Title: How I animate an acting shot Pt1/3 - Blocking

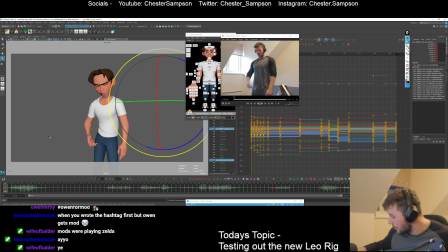(87:39)
Are we back? Hopefully you didn't hear me have a coughing fit in the background. Because that's what's happened.
Wow. I didn't feel.
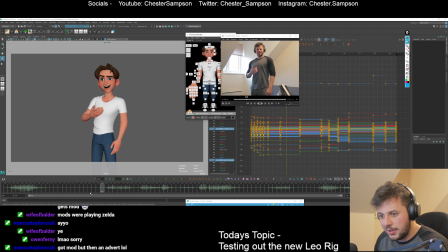(87:53)
Right. So I'm going to ease out of this one now. We're going to start to get into this one. I'll look at your Zelda memes in a minute.
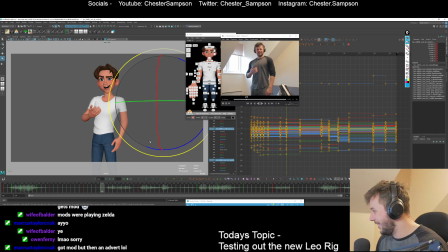(88:10)
Got a mod, but then got an advert. Feels bad. Right, so I'm going to ease out of this. What's leading? The arm here is definitely not leading, so I'm going to bring that back. This arm's kind of leading, which I'm fine with.
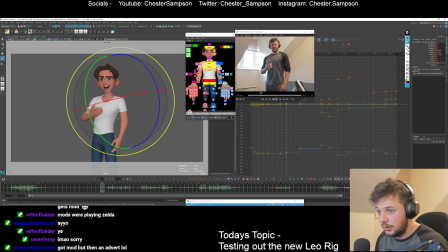(88:28)
Let me get this out of the way. But we can make sure this is kind of arcing. Keep it in that arc, but I'm going to scale it down. This kind of tension in here is what's leading, I think.
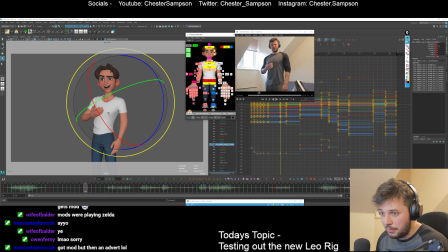(88:48)
Yeah, I think that's the right movement. It's just too much, so I'm going to scale that back. I've got a little head shake in here, but that's fine. We can add a little eye dart or something in here. Get him looking over here.
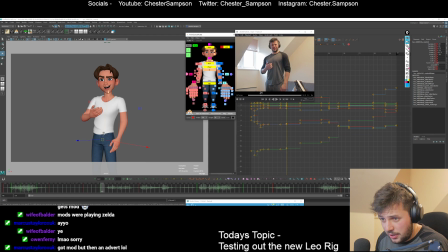(89:09)
Cool. What's the cog doing? Cog is just going up, which I think maybe instead we can go down and arc it that way. Keep this back. Cool. So there's a little ease out. Did I do anything on the chest? Probably not.
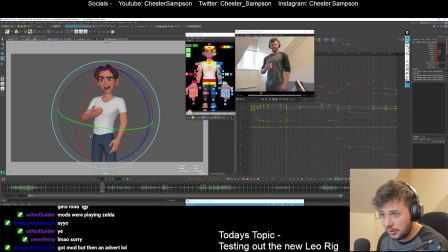(89:30)
Maybe we can start to have that come in this way and then it can arc around. Because that shoulder's kind of leading it up, so it kind of rolls around that way. So let's do this one on three because I don't think it's quite as fast as that first one. I'm going to ease out of this. maybe a bit more in the middle.
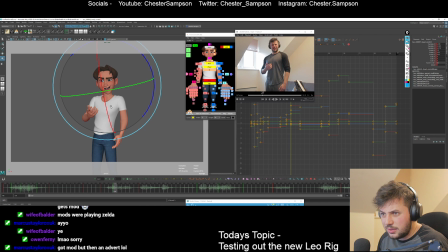(89:54)
So let's continue this head shake thing that's happening. Kind of arcing that way. Cool. This arm's starting to lead, which is cool. I think I'll lead that more than what I have in the reference. And keep that arc coming around.
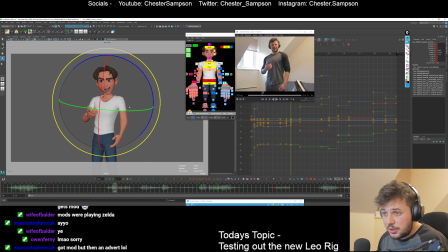(90:17)
Shoulders might be a bit too much for this part of the movement. This arm in particular, I'm going to hold back because I want to break up the arms. So I'm going to have that. That's going to arc under. I'm just going to make sure that arc starts to get defined.
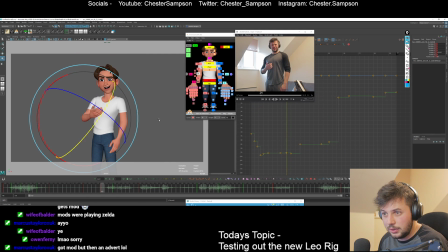Cool, what's the chest doing? Chest is gonna arc that way, isn't it? So, cool. I'm just gonna continue that arcing around that way so then it has somewhere to go.
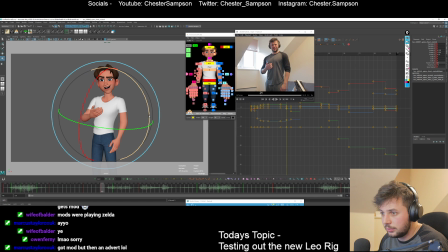I didn't feel sick at all, not once. Wow. I didn't feel sick at all. Wow. Wow. I didn't feel sick.
Cool. We're starting to break things down.
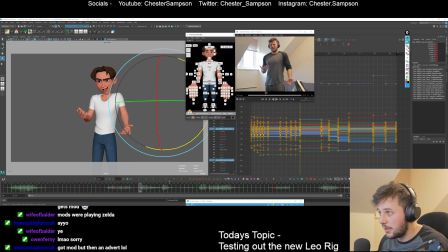(91:07)
It's starting to come together slowly. So let's add another breakdown in here. This one can be dead in the middle. That's fine. I think we'll continue this arcing under, and then in here we can start to come up.
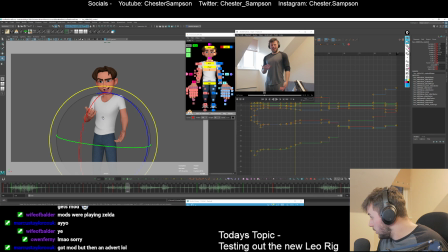Cool, let's arc this under. Let's have this arm arcing over.
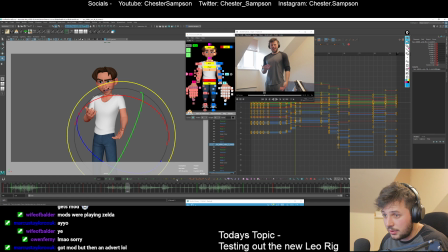(91:50)
I want to get this hand pose kind of mostly there through here. I want to lead with that a bit more. And then this one is arcing under. At the moment it's arcing over, so I'm just going to arc that under. Find a breakdown in there for it.
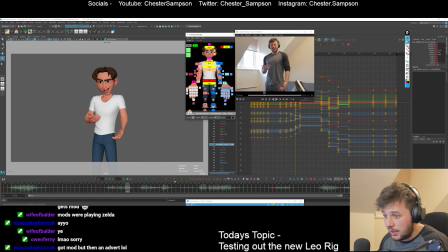(92:12)
I think the fingers again here, I want to lead them. Cool. We can loosen this up a bit.
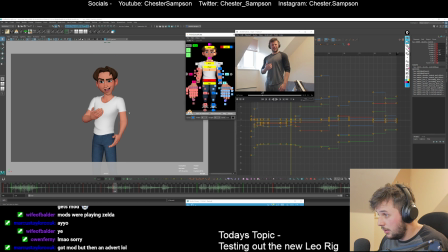(92:26)
I think I still want to delay the shoulders a bit. Just so that we've got somewhere to go. Chest is right now, it's really linear, so I'm going to break that down underneath.
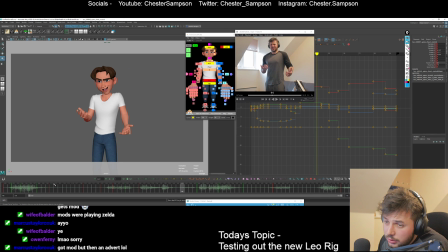(92:42) I didn't feel sick at all. I didn't feel sick at all. Wow. I didn't feel sick at all. Not once. Wow. I didn't feel sick at all.
Cool. We're getting that.
I didn't feel sick.
So let's keep adding eases.
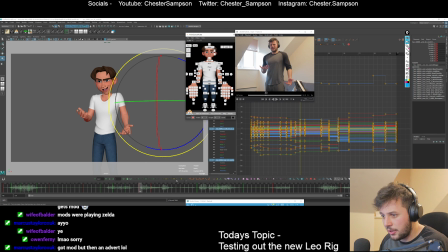(92:59)
More eases. We're still on freeze. We're going to bias this pose at this point. Cool. So it's super linear because I just chucked an ease in there. So now, same process.
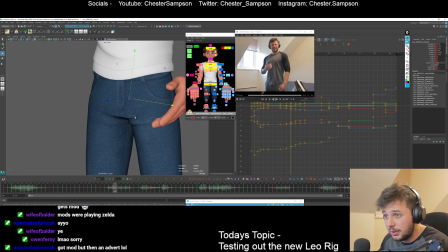(93:10)
It's always the same process. We go in, we break up different parts, and then when we start cleaning things up, we break it up even more. I might overshoot this a bit. I'm looking at this little square and how that relates to the arc, because that's like the translation arc,
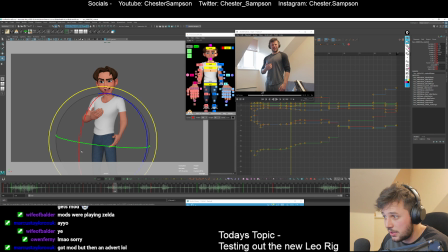(93:28)
and then this cross section in here is kind of like the rotation arc, which is super linear on the cog right here, which I'm not the biggest fan of. So maybe I'll have it contrast and then go under.
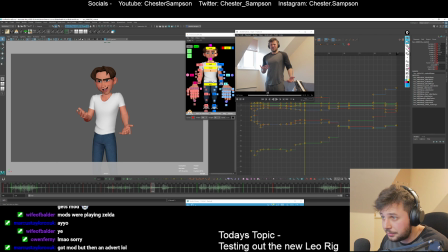(93:46)
Just gave it somewhere to go. Cool, let's look at these arms. This is kind of opening up and then closing again, which is quite cool. I want to get that in there from the reference.
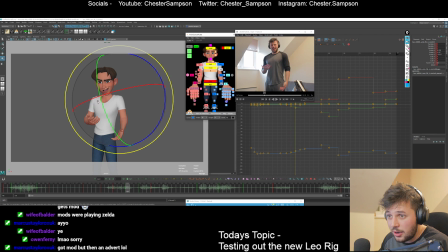(94:03)
Make sure that this is still arcing around. I'm looking at that cross section again. I think maybe this little pump light in here might be a bit much.
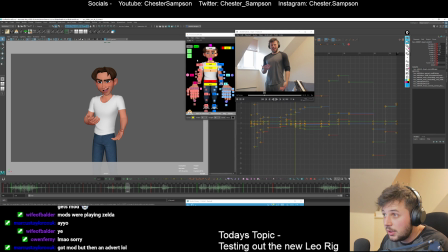(94:22)
Kind of doing a little hold in there. Cool. The head arc is coming around, but it kind of stops here dead, look. So it comes around and then stops dead. So I'm going to keep that going.
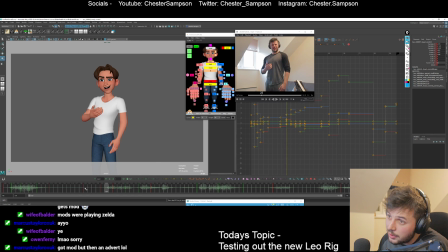(94:41)
There you go.
I didn't feel sick at all. Little circles. I didn't feel sick at all. Not wow. I didn't feel sick at all.
Cool. So you can start to see it coming together, I hope. If you have any questions about this kind of part, this is kind of what most people in the traditional pose-to-pose workflow would consider blocking plus.
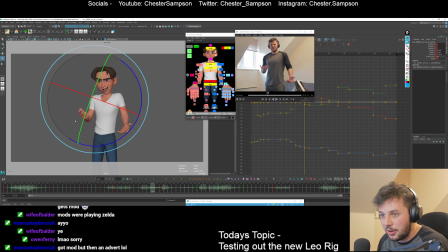(95:05)
I don't think I actually did this arm as part of that last bit, so let me make that all an arc. Cool, that looks like it's an arc now.
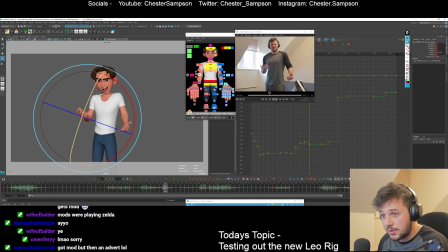(95:26)
Maybe I can overshoot this and then it can sail back through that part. And then the wrist, let's have a quick look at it. I'm gonna drag it, I'm gonna drag it. It's gonna catch up as it goes.
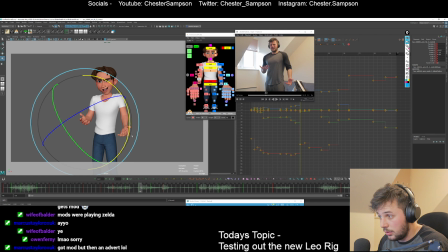Just gonna make sure that it drags. I'm looking at the graph editor there, making sure that it kind of drags and then catches back up. I think that's kind of cool.